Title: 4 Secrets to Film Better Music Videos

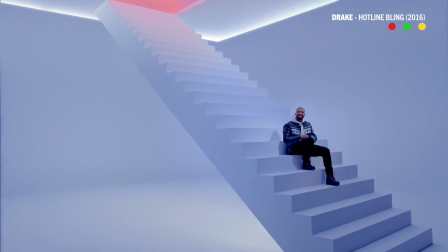[4:06]
You fill a wide space with soft overhead lighting and it's super practical because you can make that soft overhead light as big as you want. Now in Popsicle, Justin has this effect actually built into the location,
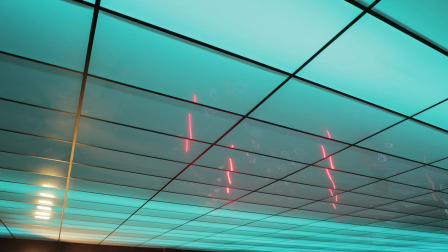[4:17]
which is actually super dope because this entire LED wall can actually change colors, it can dim, it can flash, which actually brings us to our next point. Then I would say a soft key light. Gotcha. So with that key light, basically, that first key light that you're talking about, that's extending the effect of the overhead light.
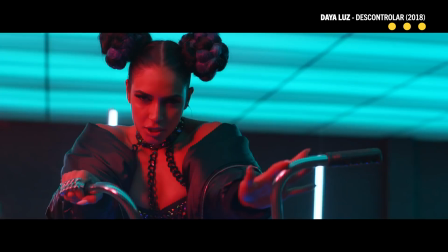[4:34]
Correct. Now the key light is going to bring in a little bit of light into your shadows. It's gonna fill in those raccoon eyes and also give you an eye light.
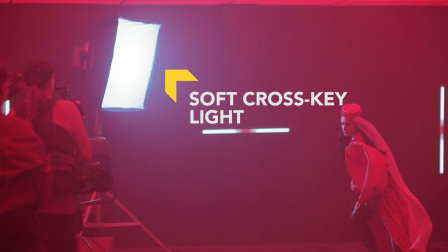[4:40]
Now you're probably thinking, what is your last light? And then a hard or soft backlight to cross key with that key. Now this here is a cross light.
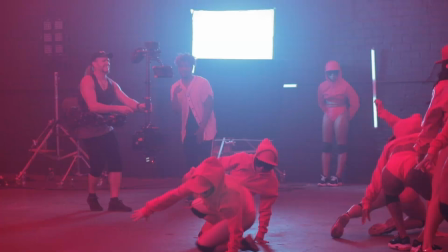[4:48]
Basically it's gonna be placed at the opposite angle of the key light and it's going to not only fill in the shadows but also act as a backlight by lighting the back of your character and separating them from that background. Now there's still one more piece that we're missing here. When I think of Justin Jones cinematography in my head, what I think of is I think of these extremely bright colors and these color palettes. How do you pick those color palettes? So when picking a color you obviously find out like what the talent's branding is and then pick a color that is basically opposite of the color wheel to that to complement it. Complementary colors, you remember those? You learned them in first grade? If you don't remember, ask a first grader. You will remember one color makes the other color brighter.
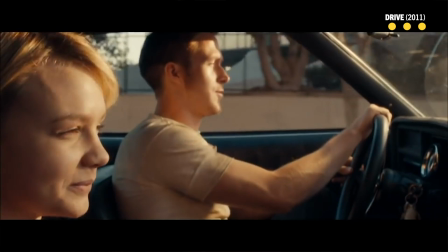[5:26]
The two colors together will make the most visually stunning image possible. You see this in Hollywood movies a lot.
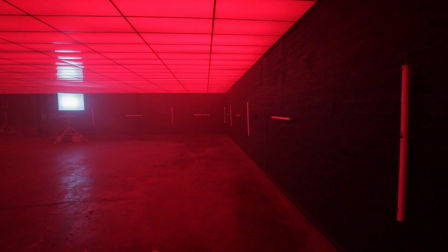[5:31]
You got your teal and orange. You got your yellow and purple and on this set Justin used red and cyan now when we flipped the set inverted them He used
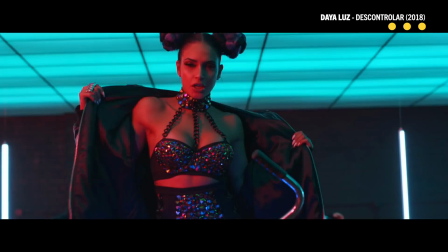[5:39]
cyan and red and basically by flipping them We're keeping both colors poppy and keeping them in the same color palette to make two different looks in one color palette So now that we got our complimentary colors. What is next? Can we finally hit that record button on our camera? Right, so after I light the set then I start bringing in elements like dancers or a car haze or smoke Lens effects which will give you blurred parts of the image or lens flares, people riding a motorcycle through, or bikes with like colored LEDs in the spokes. Now, don't freak out because I know what that sounds like. I thought it too.
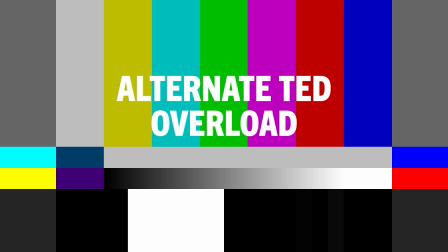[6:15]
But Ted, that's like everything else that's in the music video. That's like everything that makes it cool. I mean All this really boils down to is two things.
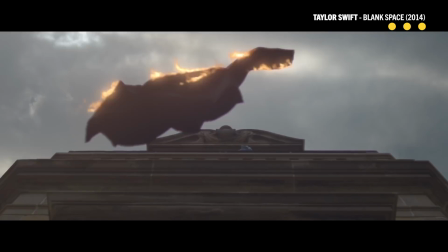[6:23]
One, visual interest and two, depth. Now, visual interest refers to anything in frame that's gonna make your image pop.
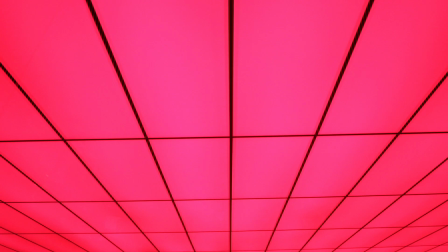[6:29]
It's gonna hold your attention a little bit longer. Now, in the case of Justin's set, this is going to be the choreographed dancers. This is gonna be the lights in the background. It's gonna be the flashing effects. This is gonna be the LED bikes and trikes. And in terms of depth, it's gonna be the way that he stages all these elements.
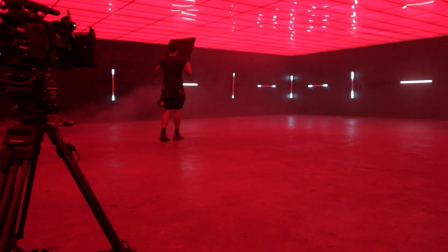[6:43]
As you can see, he stages the dancers in different lines. He stages the lighting background in different focus planes. Remember, different layers, multiple layers is what creates depth. In addition to staging his visual interest in different planes of focus, he also had this guy.
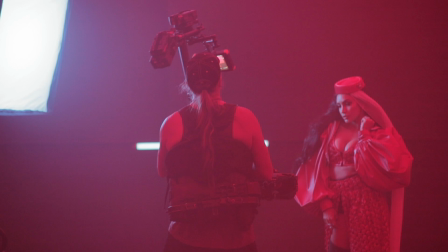[6:59]
This is Thor. He is an absolute beast and he does all kinds of crazy motions in camera. Now, to boil it down for you guys, he's going to do three things. One, he's going to push in and push out.
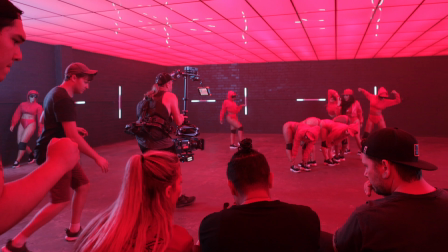[7:09]
That's going to show the spatial difference between your talent and create more depth. Two, he's going to parallax.
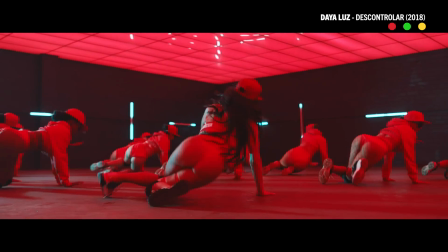[7:14]
Parallaxing is going to change our talent from the background and show even more depth. And third, he's going to corkscrew.
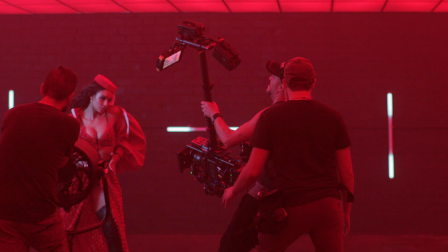[7:20]
He's going to do all kinds of tilt and pans. this is going to make more visual interest in the frame. It's going to hold that attention of your viewer a little bit longer. And the day that he does all three of these, he's going to save the multiverse and make an amazing looking shot. Now, before we move on, there's one more thing.
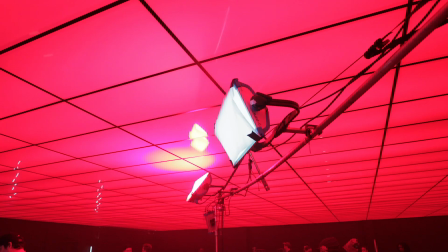[7:33]
One of the things that I noticed when we were on set is that you always back up your lights pretty far actually. And that's different than I think a lot of narrative shoots that I see where we're always bringing in our lights just outside of frame, just outside behind the camera.
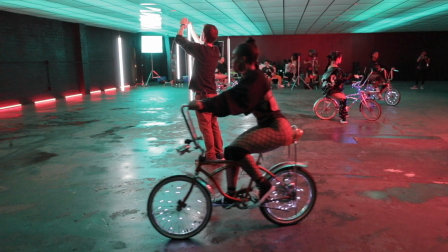[7:45]
Why do you light spaces so wide?
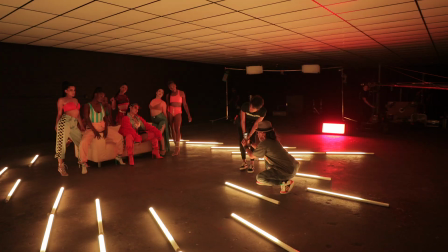[7:46]
Your widest shot, you're going to see the most of your world, right so being able to light it and make that shot look good when you push in for closer shots you don't have to make as many adjustments right so that can also make your day a lot faster when you don't have
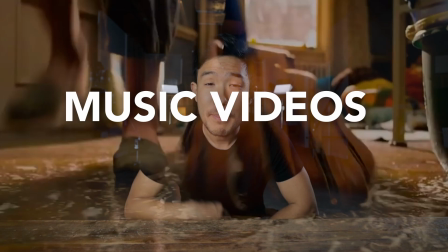[7:59]
people moving lights you don't have to reset up and here we go again guys music videos are hard and that's because you don't have much time so don't forget
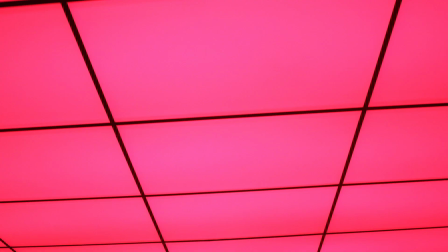[8:07]
light wide guys it saves you time more time on set means more shots thanks man thanks for having us on set for sure word peace for sure now this is obviously a big set there's probably about 50 people here with a full team of dancers there's an 18 foot jib and sky panels but how do we take some of the things that we learned here on set and take it to a smaller cheaper even faster routine
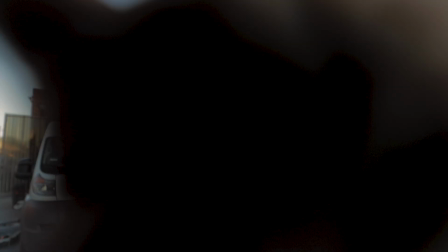[8:30]
well to figure some of these out we went to justin's office to sit down and go through some of those techniques all righty guys
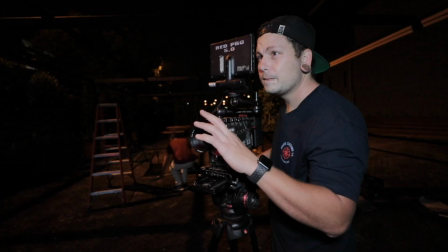[8:35]
so now we're on set we're going to try to recreate some of that big budget popsicle lighting here with a small budget and a skeleton crew. So what's tip number one? Well, tip number one, we're going to try to recreate that soft overhead lighting. So right here, we've got some soft overhead lighting.
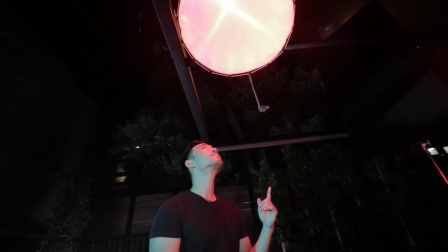[8:53]
Create a dramatic look, which you can start to see on my face, that still fills in those shadows, so I still look pretty good.
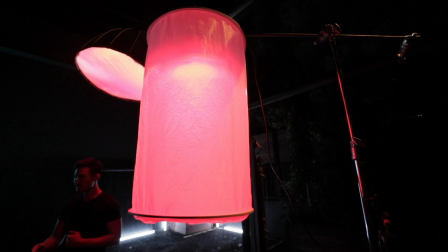[8:58]
Now moving on to our key, which is, I know, replicating a little bit of the look from the overhead.
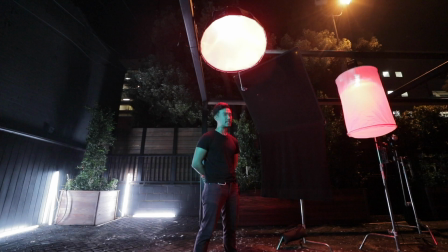[9:02]
What's the key to getting this right? How do you place that light? So placing that light, you want to put it basically at a 45-degree angle. if you put it too far frontal it'll be really flat and not
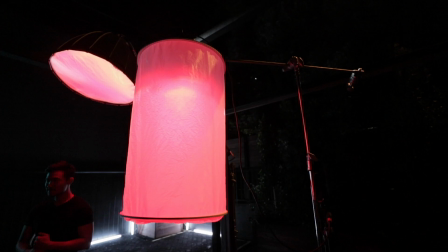[9:10]
give you any kind of dimension of the face if you put it too far sidey you're really going to get like a dark spot in the
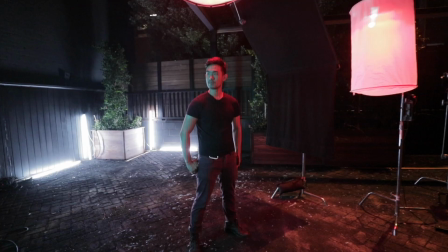[9:15]
front of the face so you want to keep it about 45 degrees to kind of really add that sparkle to the eye at an eye light and then also to continue that overhead light and really just fill in the face our next light is the fill light now this right here is a
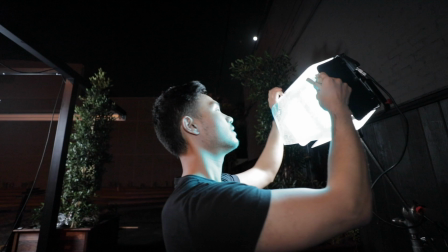[9:28]
cyan light with a little bit of diffusion on it it's a panel light and just like we talked about before with complementary colors this is cyan because
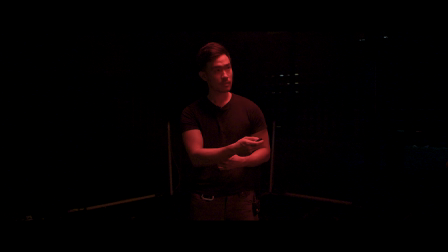[9:34]
the key light is red both colors are going to make the other color pop a little bit more for the most stunning bright possible frame and
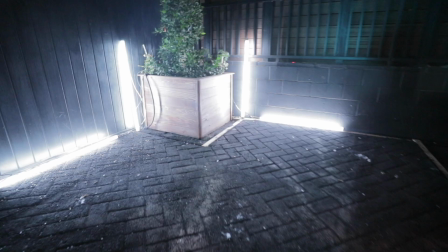[9:40]
for our last and final touch we got to add a little bit of visual interest in the frame so what we're setting up right now is single kino
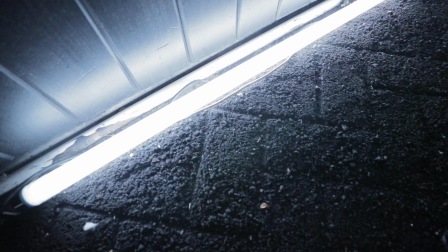[9:45]
tubes it's a little bit old school if you have quasars or estera pixel tubes or anything like that you can put that in the background
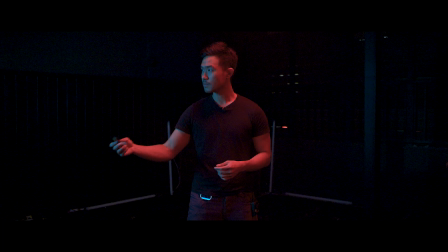[9:50]
now what this is going to do is it's going to pop your eye a little bit to the back of the frame it's going to separate the background from the foreground it's not going to affect the lighting on your actual talent but it will be something that adds a little bit of interest just in the background. I might also mention that the Kino tubes look a little bit hot in the back of the frame. Again, older technology, I probably would dim them down if I was using LEDs, or if I had a little more time, I'd probably put some ND around them. But we shot this entire setup in about 15 minutes. Wait, for 15 minutes. It's pretty good for 15 minutes. Now, fortunately for you, I actually have one more tip to make this even better. And that tip is, don't do this. Don't do any of this. You think I don't do any of this? Don't do this lighting setup at all. Don't do this. If you watched this entire video and you learned a lot, don't do any of it. Do you feel like music videos are starting to look the same? I do. Cameras are getting so inexpensive nowadays that someone can pick up a camera. They use no lighting. They use all these crazy, weird, low quality after effects techniques to make it look better because of that. And I feel like that's a big old category on its own, right?
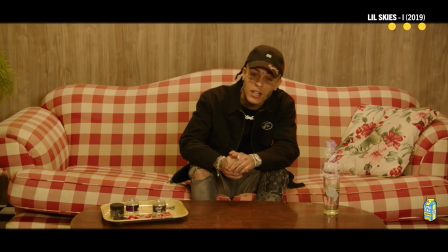[10:54]
Like all these new mumble rap videos, right? that are shot by their tour videographer like I think Lyrical Lemonade right
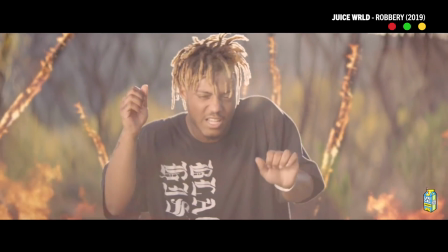[11:03]
started this trend and now since cameras and everything are so cheap is like everyone's just doing these cheap
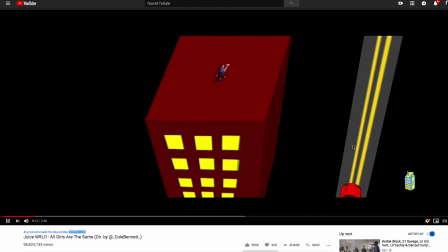[11:08]
effects these videos are getting billions of views because the artists that they're shooting them for blow up right so now that's the norm for everybody and I feel like that's why a lot of those are looking to see it and so I think one of the
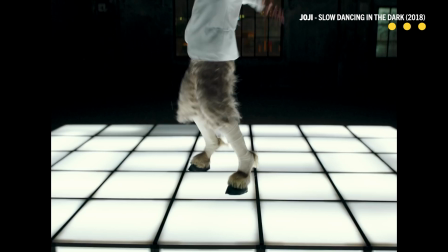[11:19]
reasons why all these like actual concept videos and videos where people actually build a story and like all of those is because they stand out, right? I think frankly, we can all say that, right? We can probably all say that our favorite videos are the ones that are different, that don't just look good, that are even more beyond that. Yep. There you have it. There's your episode with Justin Jones, my friend and a super talented cinematographer. If you want to listen to the full discussion that we have about filmmaking and music videos, you can listen to it in the podcast in the link down below. If you liked this episode, make sure you like, subscribe, and hit that notification bell. Find us on Instagram, find us on Facebook, wherever you are in this inter-world. I'm Ted, this is Indie Mogul, and we'll catch you guys next time.